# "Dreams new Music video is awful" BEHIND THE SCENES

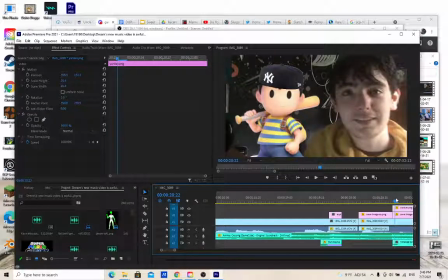4:11 And then obviously here Ness and Yankee with no brim, very popular meme. I'm pretty sure he's masked out so that the Yankee, masked out. You can kind of see a little bit of clipping there, but I masked out his normal hat to make room for the Yankee.
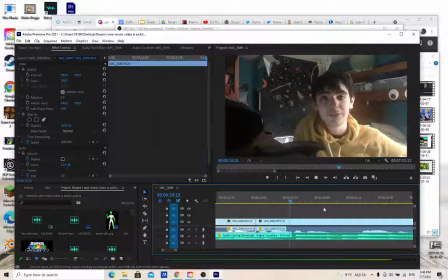4:27 We will be talking about the dumpster fire that is Mask music.
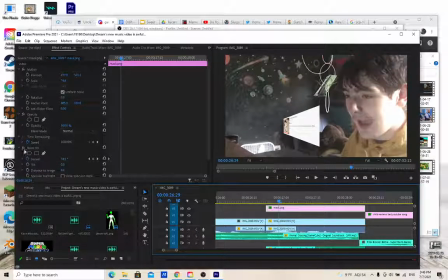4:33 And then this is another simple thing. Just have a swivel, as you can see over here, a swivel thing, and then add in, just have that constantly be going for a few rotations.
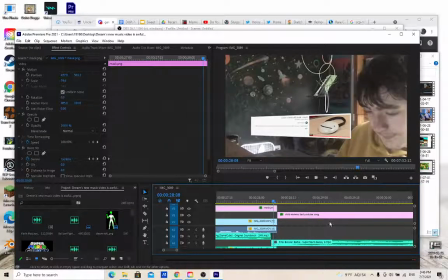4:46 And then this.
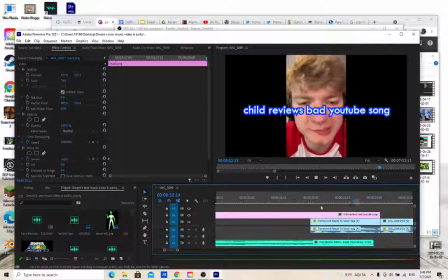4:50 Ready, green.
I don't know. Even though I'm not a fan of Dream, I'm actually a sort of a fan of a lot of people in the Dream SMP, and I thought I thought Tommy Innett's video was kind of funny on it, and so I just kind of put that in.
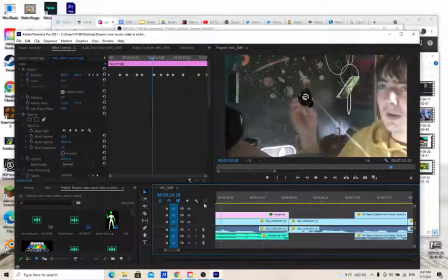5:04 Just let me put my Raycon earbuds in.
And so the Raycon earbuds, I had to keyframe that on top of my actual headphones.
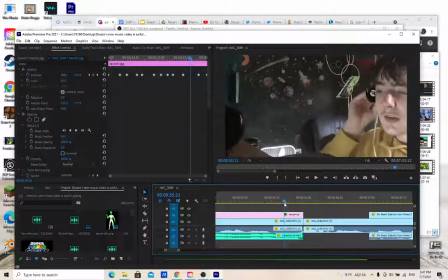5:12 There's the Snapchat jerk car thing in the background, and also you can see here there's a bit of cropping, so that looks like it's going into my ear. It doesn't look perfect, but it's there just to kind of make it so that it doesn't like go over my eyes.
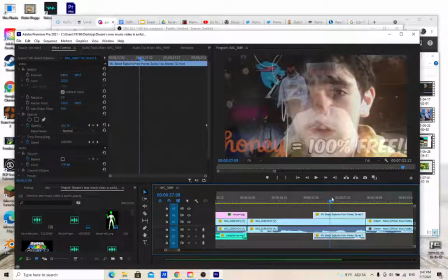5:27 You know that honey is totally free.
This is kind of a reference to my old banjo video where I made a bunch of jokes about honey. And I just kind of put this Mr. Beast thing on here.
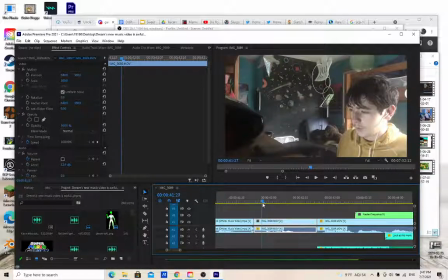5:42 Who says?
So this is actually me, like, asking, like, I actually still do not know who sung that part. And I think I just paused it, like, before the boy part, and that's what the boy part is.
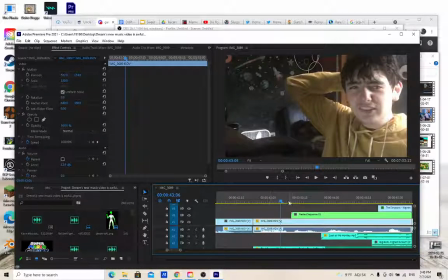5:55 Because it's actually like, Ayo parents, this is hot, boy. And then this part.
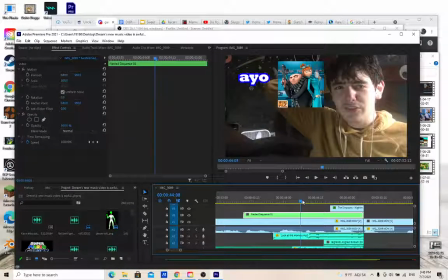6:00 This is Ayo parents, this is hot.
This is another thing. That's another thing that I had to just keyframe in a bunch of different positions. And those, you may notice that for text, I almost always use Rockwell Ultra Bold, just for like a consistency thing.
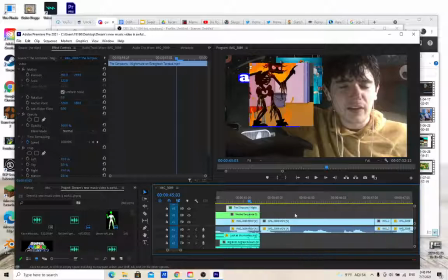6:18 And then that's like a quick Simpsons thing, along with Big Bird screaming.
Wait, what?
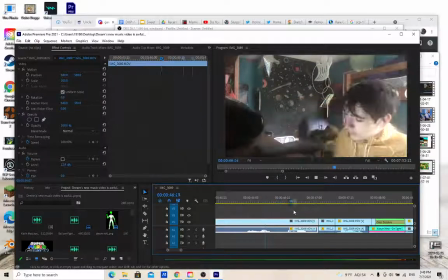6:22 Who?
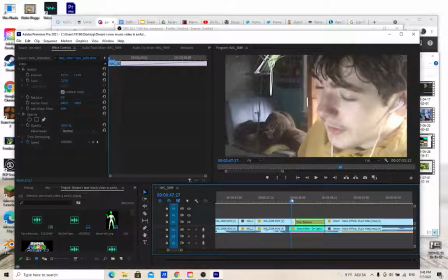6:24 I don't know, I kind of just, sometimes I like to have like really dumb, simple jokes, and that's one of them. I say who, so I become an owl, and right there, in order to make this look good, you'll see in the background this stuff over here that rotates because
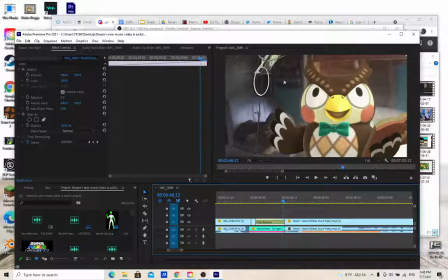6:43 because the way I was able to erase myself from the picture is because I used. Remember earlier where I entered the frame, I just used footage, a frame from when I wasn't sitting down yet for here, but the things in the back, my little glow stick things, rotated so that they changed,
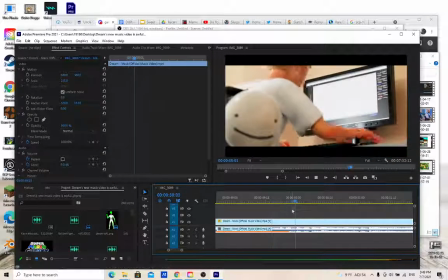7:01 but everything else looks good.
I wear a mask with a smile for hours at a time.
And then right here for a single frame, I put Stone Toss Professor Pester just because I thought it was funny.
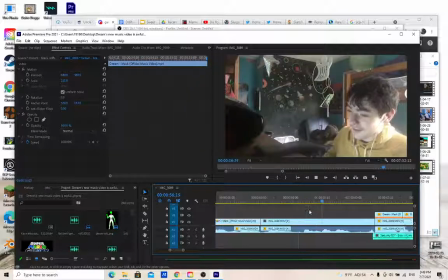7:15 Oh my god, you guys, dream face reveal. What is that lip syncing?
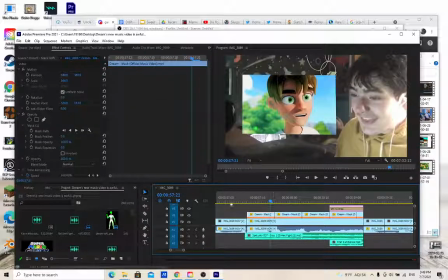7:20 And then this is simple. I have a sped up footage with reversals in between. Like I have sped up footage, normal speed, sped up footage going backwards so it looks like it's repeating. And I have me zooming in on me in the background.
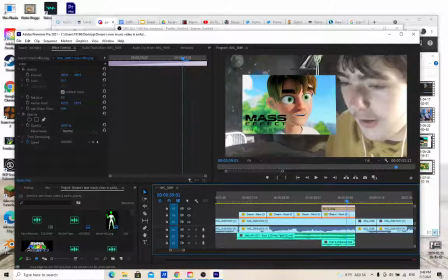7:39 And then really quick, there's a Mass Effect Andromeda with like a unique transition with the FNAF 2 ambience.
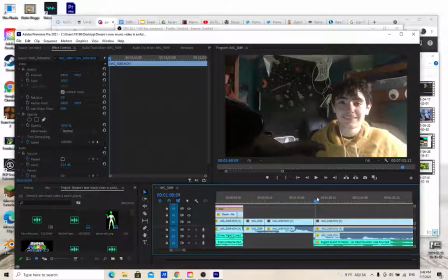7:47 Like, here just goes 5 nights.
This is another thing I kind of obviously planned. I didn't plan before, but I did it like during.
5 Nights at Freddy's is a great game.
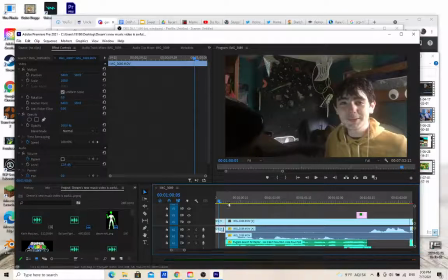7:58 Like, it's like, that's what I was trying to exhibit with like how bad the lip syncing was. And then I put that there because I say Five Nights at Freddy's is a great game, and I know there's going to be a lot of. I'm not even sure if I agree with that statement. I literally could not think of anything else at the time.
And the Five Nights at Freddy's is a great game.